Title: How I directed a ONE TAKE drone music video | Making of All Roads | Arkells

So then for the next shot,
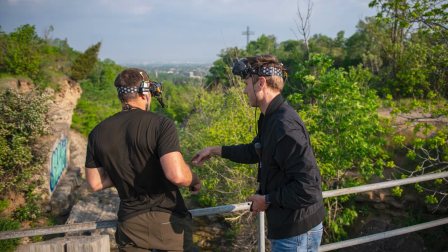we relocated to above the falls and then Misha just started that part i counted them in to be like three two one flip
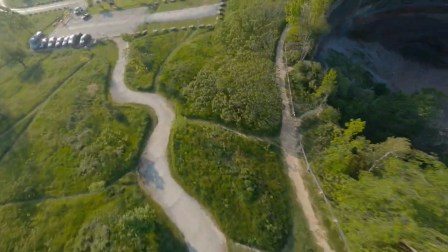the drone there and then find max that shot went
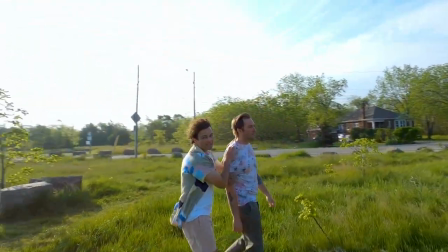much better the performance was tim with tim was better the performance with tony there was more life to it and basically the drone just had to fly through the fence which was our second cut point and it was important the
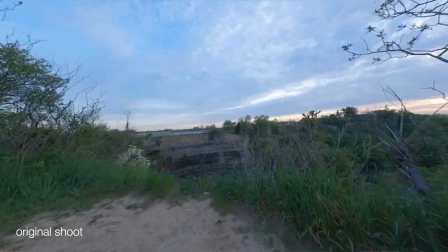angle that the drone flies through the fence if it kind of flies on a bit to the right or on the angle it just warps that whole perspective in the background and I basically was using the bars in the fence as like a window to get us to the next shot. That's kind of how I did that. I realized that when we did the third shot through the fence,
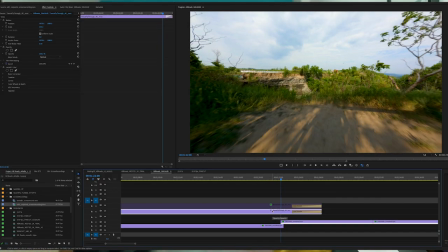that the shadows on the ground from the shot before were no longer there because Max and Tony were no longer there. So to help blend that cut, I just used the shadow from the shot before and kind of masked it in to help blend that transition a bit better the biking shot i'll say really quickly
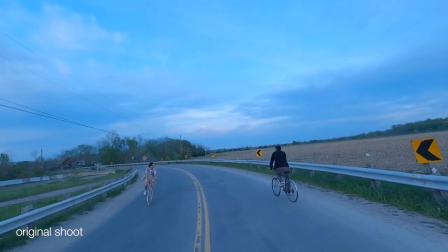my vision originally was like i wanted to feel like it was one take we're trying to get the
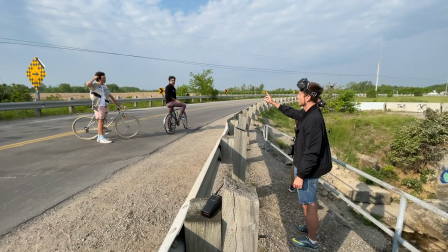timing down perfectly to get max and nick to like meet up exactly at the right time and max is like can i just start with nick like and i was like uh yeah i guess so okay here we go and max and nick go
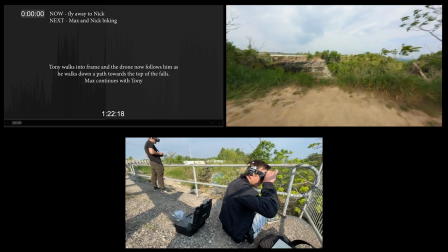Two, two, one, boom. Here we go, here we go this way.
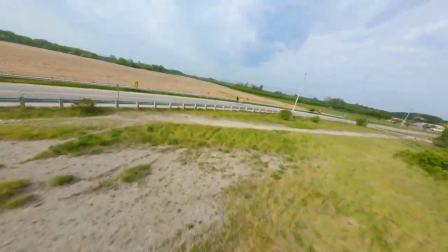So that worked out way better. The drone came in. They were biking together. We got really close to Max and they went off into the field.
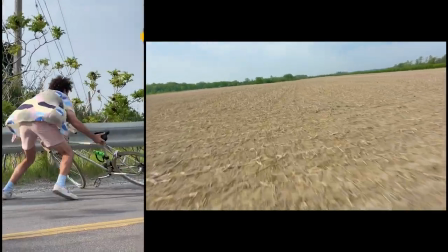Go, go, fly, fly, fly. Go, Max, go, Max. You got five seconds.
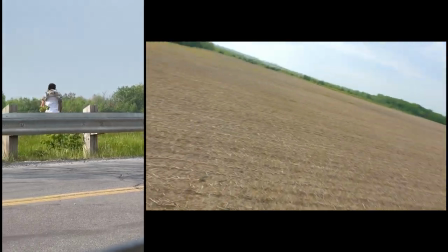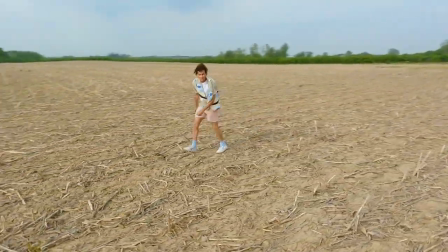Max sang his part of the field. That looked good. The sun kind of wasn't perfect, but it's still nice.
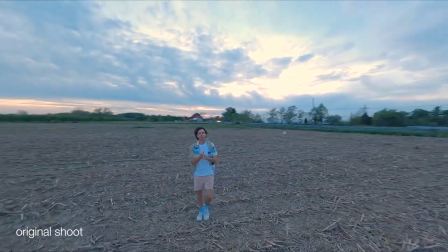Because it was so windy that day, we couldn't have the drone circle Max the way we wanted to, to then lead into the next shot.
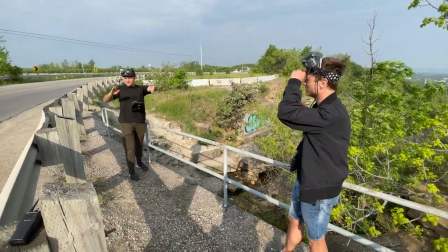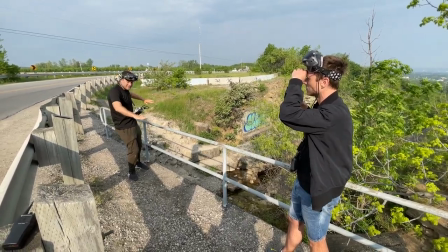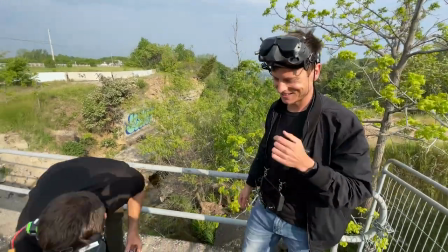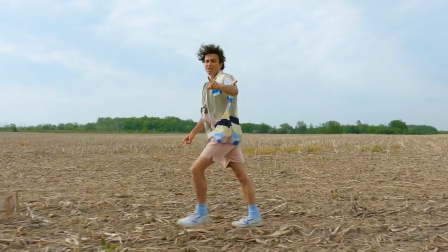So Misha had to fly the drone so the back of it was where we wanted to go to next, which wasn't ideal because then it made his entrance blind. He had to like swing the drone around and then find his entry path down into the tunnel The shot of the bike was perfect but going into the tunnel
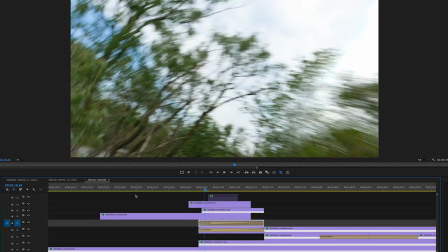was messed up So I used another take to basically hide the entry down into the trees can kind of reframed it and positioned it and Rotated it to try to sneak a little cut in there to get to the tunnel and then going through the tunnel There's another cut there where I basically took the shot flying out of the tunnel and kind of shrunk it down so that the window on the other side of the tunnel basically started small and then filled up and we flew into that final shot. So that cut point worked pretty well.
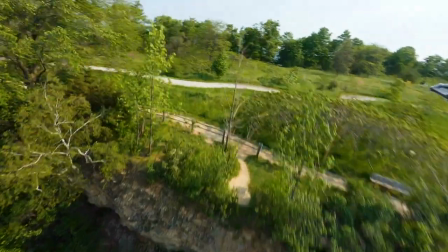So the drone dipped down, came back up, caught Max on the path.
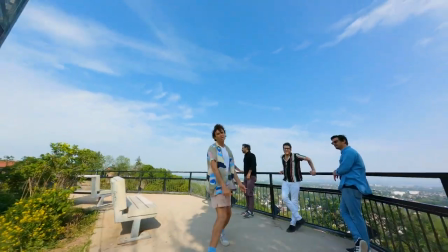It flew low on the path just as we liked he made his way towards the band and the drone flew out over the edge and the video was over so we got it oh and you might be wondering maybe or maybe not like oh where's the shadow of the drone like how are
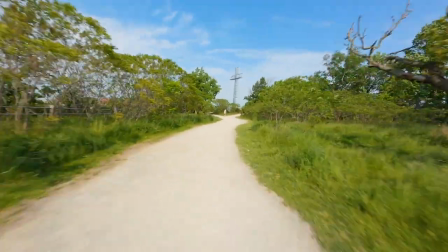you hiding that where i could given the time that i had i painted out the shadow of the drone there's a few places where it would have just taken too much time and effort which was in the section with Tony. It's kind of over his pants and on the ground. It's probably possible. It just would have been time consuming and I didn't have that time. So that's it. That is the making of all roads.